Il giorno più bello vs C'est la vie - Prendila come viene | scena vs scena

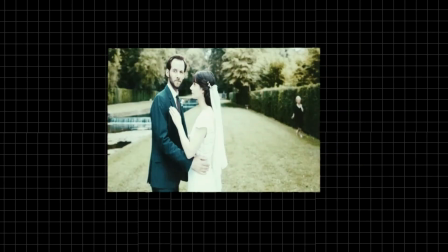Se è nell'equivalente francese quello spazio imprima una forza centrifuga che spinge la madre verso la siepe di destra per poi darle l'accelerazione qui è inutile anche
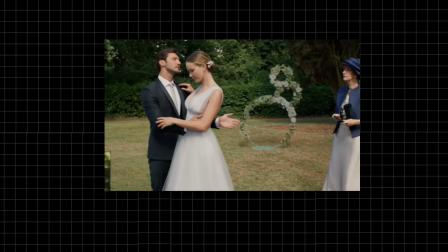qui togliamo la decorazione e vediamo l'effetto che fa il problema non è più che la madre è in campo rispetto alla fotografia da scattare ora il problema è equivoco madre figlio pertanto una distanza prossemica non può essere giustificata
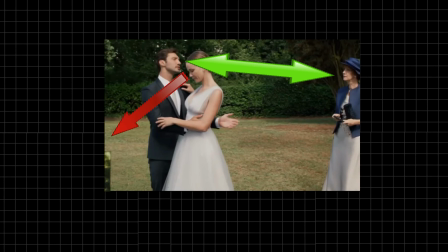da un equivoco come dicevamo prima frivolo e banale e aggiungiamo per giunta forzato. Rimettiamo la decorazione ed ecco che l'inquadratura migliora. La decorazione è necessaria per mantenere l'impalcatura originale su un dettato narrativo completamente diverso.
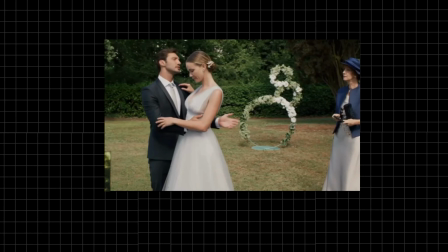Peraltro volendo forzare al limite l'interpretazione la forma di infinito della decorazione suggerisce l'idea della ciclicità e ripetitività degli stessi stereotipi detti e ridetti triti e ritriti.
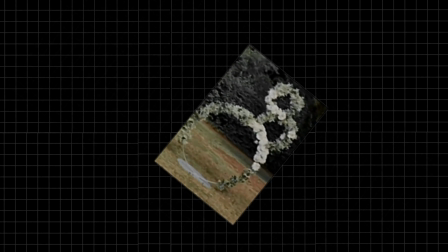Alziamo il livello? Alziamo il livello. Vediamo una scena che solo in apparenza può non centrare nulla. Vediamo come si struttura una gag ad altissimo livello e questo vale anche un po' per la scena francese che avrebbe potuto essere a nostro parere ancora migliore e ancora un po' più dinamica.
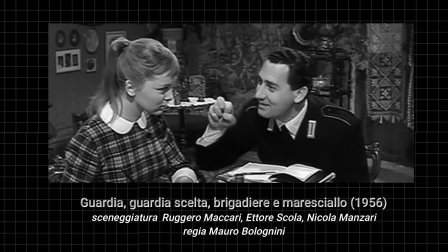Non lo so. Grazie, mademoiselle. Io prendo le bonbon.
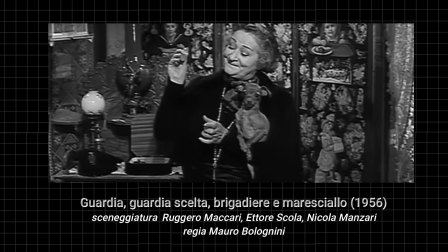Io ne prendo 3. Il primo è per me.
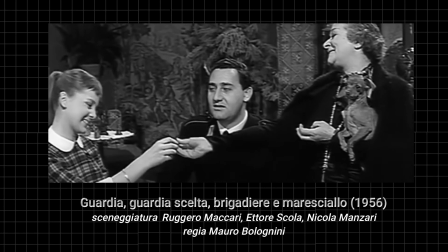Il secondo è per la piccola. E il terzo, a chi le donne?
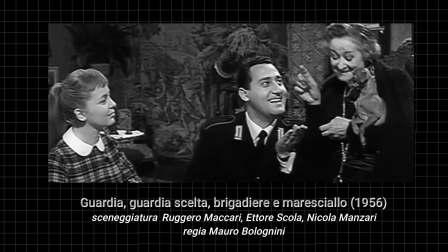Grazie, madame. A mio chèio.
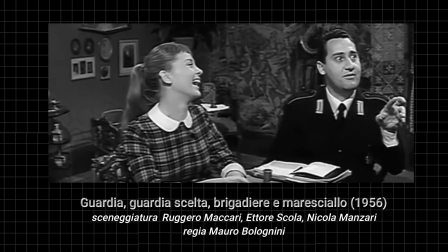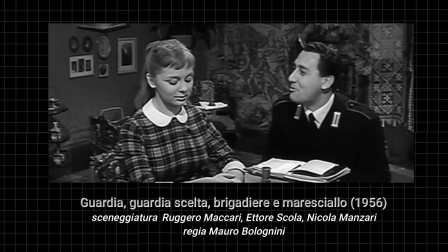Perché le mio? Sì, pure la sedia da moi. Ho detto bene questa volta. Buono le bonbon.
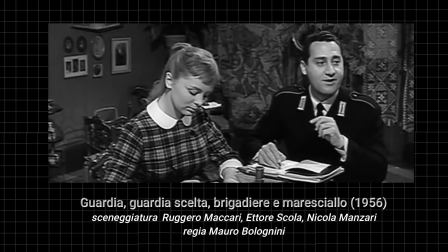Scrivete. Oui, madame. Le trois bonbon que j'ai donné, c'est un cadeau de ma mère.
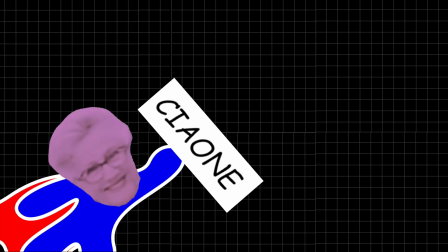E va bene, grazie per essere arrivati fin qui. Fateci sapere nei commenti se avete visto i film o solo uno di due, cosa ne pensate.
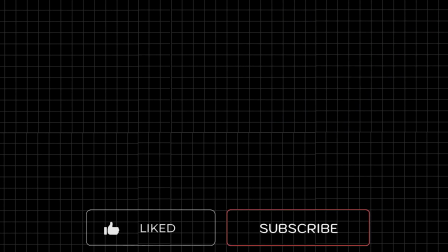Iscrivetevi al canale, attivate la campanella e se vi va mettete un bel like,
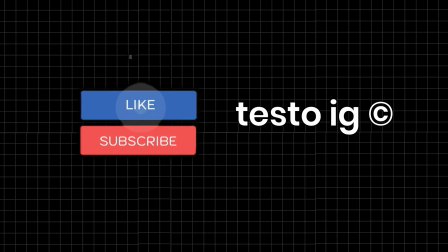condividete, condividete, condividete e noi ci sentiamo alla prossima a bientot